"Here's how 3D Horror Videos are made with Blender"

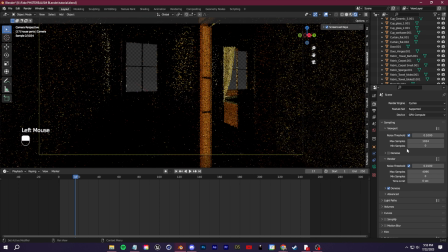(4:05)
I'm going to change this to GPU compute for tutorial purposes, so everything is clear to see.
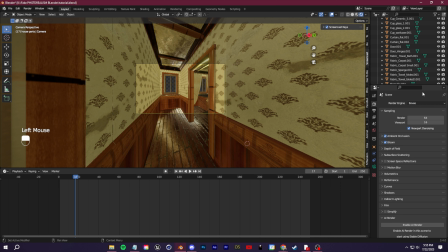(4:10)
I'm going to keep this on Eevee for now, and we'll switch back over to cycles at the end. The last but not least, we need to set up our camera.
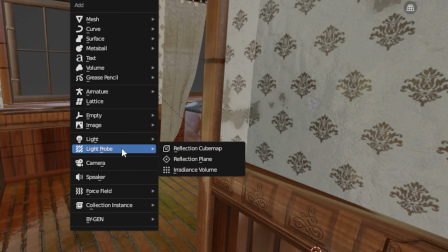(4:16)
We're going to click Shift A and scroll down and click Add Camera.
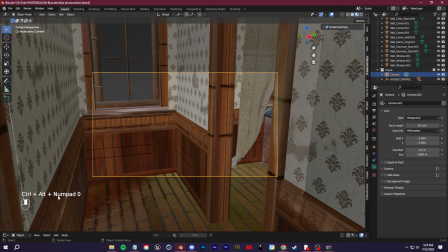(4:19)
To place the camera at where you're currently looking at in the viewport, click Control Alt and then Numpad 0. Now if you click this camera button, you'll toggle in and out of the camera view.
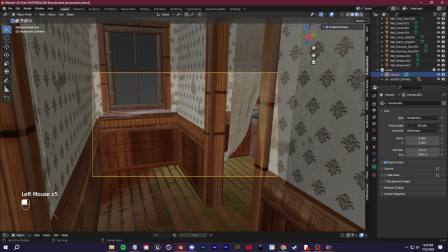(4:29)
I'm going to go down to the camera properties tab here, and I'm going to adjust my focal length to 18mm so that we get this wide angle view.
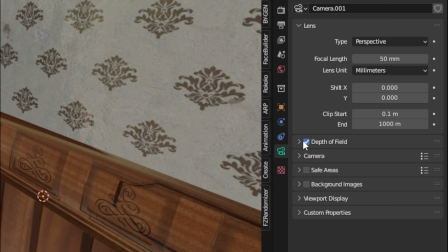(4:36)
Also, while you're here, you can toggle on depth of field to add some realistic bokeh blur to the background of our image.
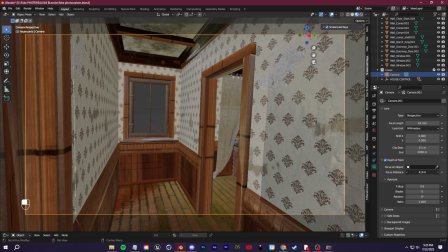(4:42)
This in of itself can add a lot of realism to your scenes. Now we need to animate our camera moving through our scene. I'm going to show you a ton of little tips and tricks here so that you don't have to hand animate your camera going through your scene.
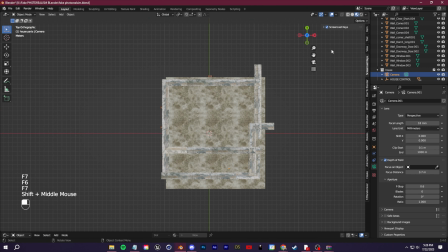(4:54)
Click F7 to switch to the overhead view and then change in the top right to wireframe mode. We're going to click Shift A again, and we're going to add in a Bezier curve.
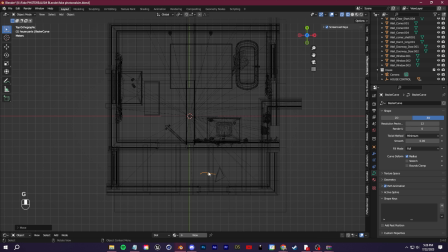(5:02)
This curve is going to be the path that our camera will follow throughout the scene. With the curve selected, go ahead and click Tab to switch to Edit Mode. And now we can select this vertex and click E on our keyboard to extrude it. You want to keep extruding to set the path that our camera is going to follow. You can adjust each of those curve points by clicking G on your keyboard.
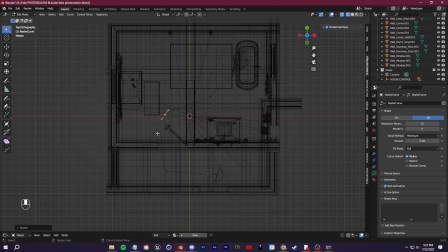(5:21)
Just think G for grab. That'll allow you to freely move it around. You can also click R to rotate it. That'll allow you to smooth out the curve so that the camera won't make any sharp, unrealistic turns.
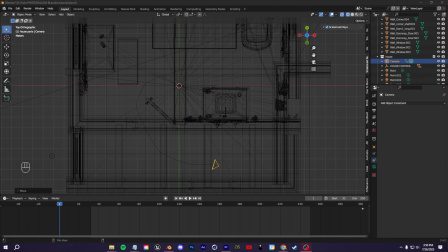(5:32)
Now let's connect the camera to the curve path. We're going to select the camera and I'm going to hit Alt plus G. That's going to reset the camera position to the world origin. That way nothing will mess up while we're connecting things together.
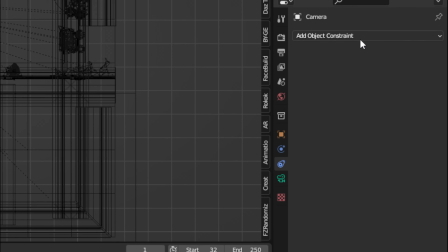(5:45)
Next, with that camera still selected, go to the Constraints tab and we're going to add in a Follow Path constraint.
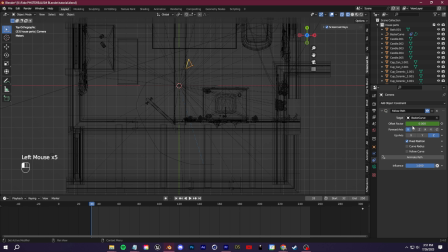(5:51)
With that added, select from this dropdown our Bezier curve that we already set up, and then check on this fixed position box.
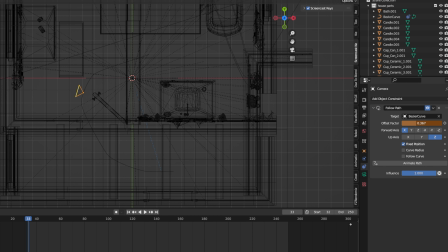(5:58)
Now if we change this value, you'll see that the camera is moving along our Bezier curve. You can keyframe this value to control the speed at which it's moving along the path. This gives you custom control in case you need to speed things up or slow things down. You can adjust the speed by moving those keyframes further or closer to each other on the timeline.
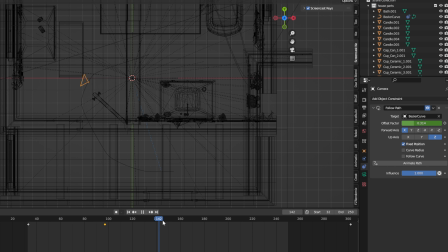(6:16)
So now we have the camera moving along the path, but if we go back to the camera view, you'll see that our camera isn't looking at the right angle.
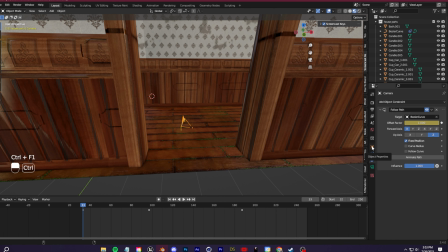(6:22)
So I'm going to adjust my viewport just to take a look at our camera. I'm going to click this yellow box object properties tab for the camera, and I'm going to raise it up a bit on the Z axis.
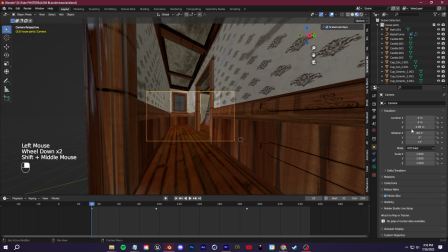(6:31)
I'm also going to adjust the rotation. Once that's all set up and ready to go, we can click back into the camera view.
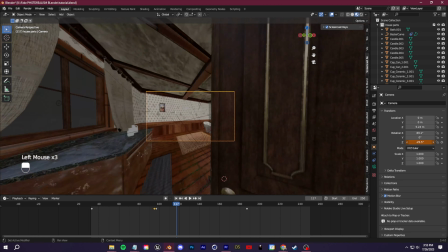(6:37)
I'll move along the timeline and I'll just make some simple rotation keyframes so that the camera will rotate as we move through the door.
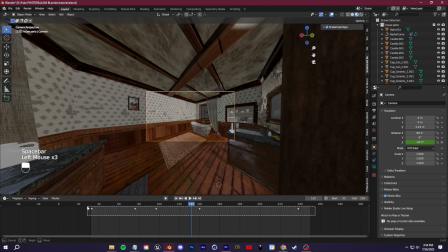(6:44)
Once you're finished making your keyframes for the camera rotation, you can smooth out the movements by right-clicking on these keyframes and selecting Easy Ease.
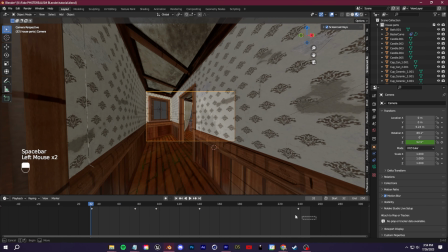(6:52)
If you want even more control, you can even select those keyframes and switch over to the graph editor,
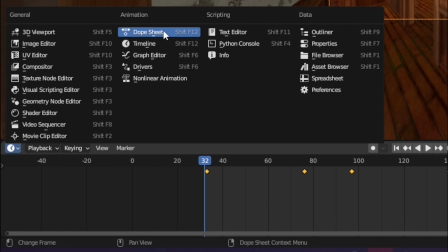(6:58)
and this will give you way more control over the smoothing of the keyframes and the motion of the camera as a whole.
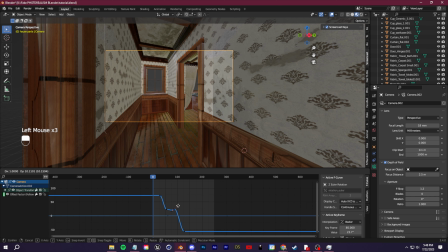(7:03)
For example, if I take this movement curve and I make this dip more defined, we're going to get this dramatic whip of the camera, which is pretty cool.
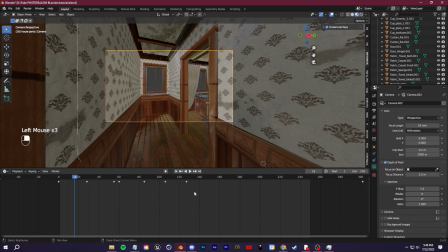(7:10)
And while we're in the graph editor, let's go in and add a few more tricks to make this camera movement seem a lot more natural and less robotic.
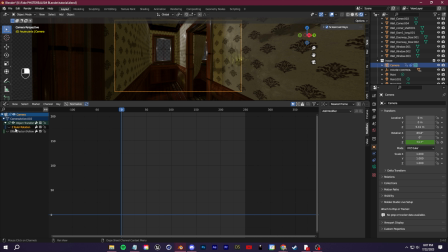(7:16)
All right, so in our graph editor, you're only seeing the Z rotation, and that's because if you look over at our object properties, that's the only thing that we currently have keyframes. So for now, just so this isn't distracting, go ahead and just hide this, and we're going to keyframe another value. So make sure you're at the start position. We're going to go to the X rotation, and we're going to click I over top of that.
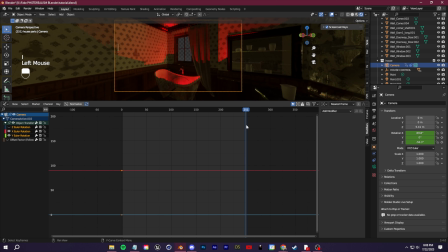(7:36)
You can also click here, set our keyframe. We're going to move to the very end of our composition here, and we're going to click I to set another keyframe.
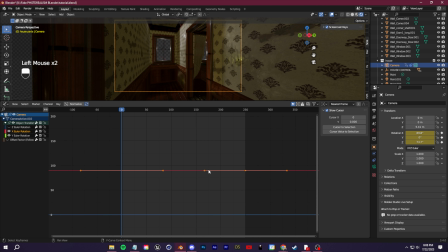(7:44)
And then we're just going to select both of those keyframes, click V, and we're going to change the handle type to vector. So now to add the realistic motion, we can go over to the modifiers panel. And if you're not seeing that, you just need to click N on your keyboard and it should pop up. Make sure you're clicking on X rotation. So here it is. We're going to click add modifier and we're going to add noise.
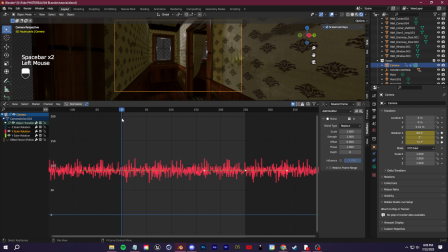(8:03)
So first it's going to be super jittery. Let's just take the scale and just sort of pop that up. And then lower the scale as much as you like. Don't crank the values like crazy.